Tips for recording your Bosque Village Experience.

But I think we should keep in mind that often the camera person narrating or the camera person directing seems kind of annoying. So we'll keep an eye on it, and we'll learn.
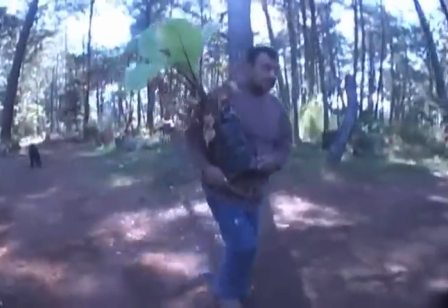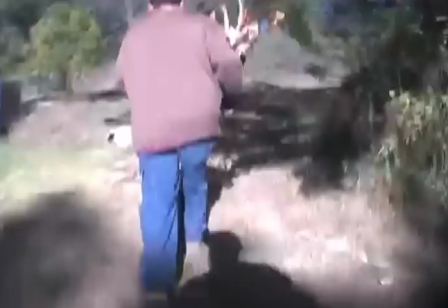1021s
People take a lot of shots like this from behind the people. it's really better if you run up and you get in front of the person
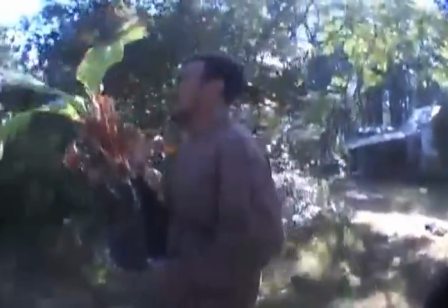1029s
so that you can really see what they're up to and you can learn how to pan across with the action then and of course we're all still learning to do this so feel free to try different experiments so even though it's officially bad to move around like this too much and have the background moving you could try some experiments with that see what happens you could try tipping the camera up towards the sky you
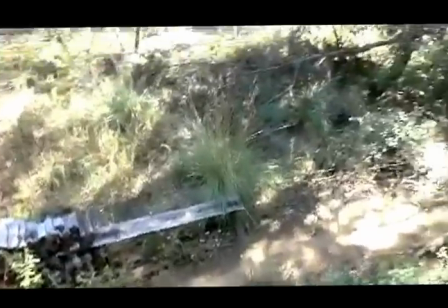1053s
could try you could try shooting downwards from high places there's a lot of different sets you can try the point is we can have some fun and play around we'll invent new shots that they'll be able to teach each other and use to communicate the strange experiment of the boss game another
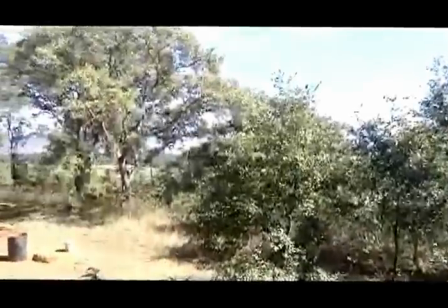thing to keep in mind as you create video clips is that whenever it's overcast, it's not overcast right now, you get really great lighting. Really soft, beautiful lighting. If you don't have that and you're doing something with people's faces in it and oftentimes it's best to go ahead and look for a full shadow so that the lighting will still be even.
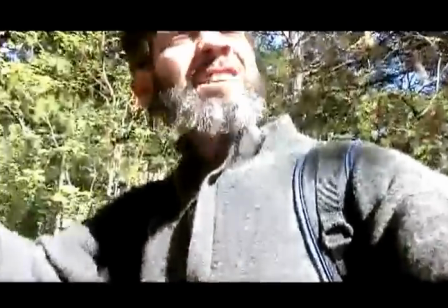1110s
The problem is with harsh lighting like this you get these shadows on the
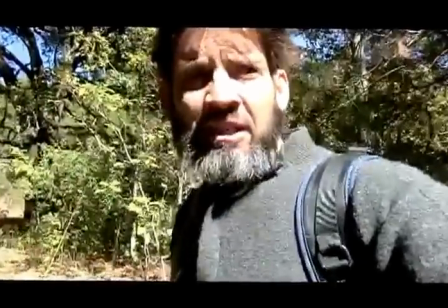1114s
face nobody looks that good so okay
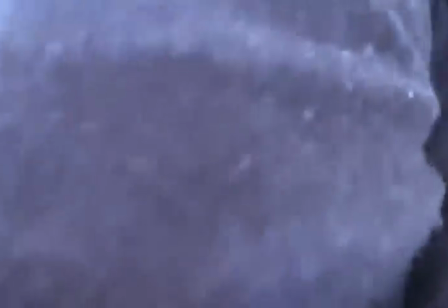1121s
I think that's enough of that shit that's actually pretty good well so I guess to wrap it up you can learn how to record your Bosque experience and the advantages of that are that you can share the things you learn share your adventures with other people, and also you'll have memories the rest of your life about your time here in this strange place. Good luck.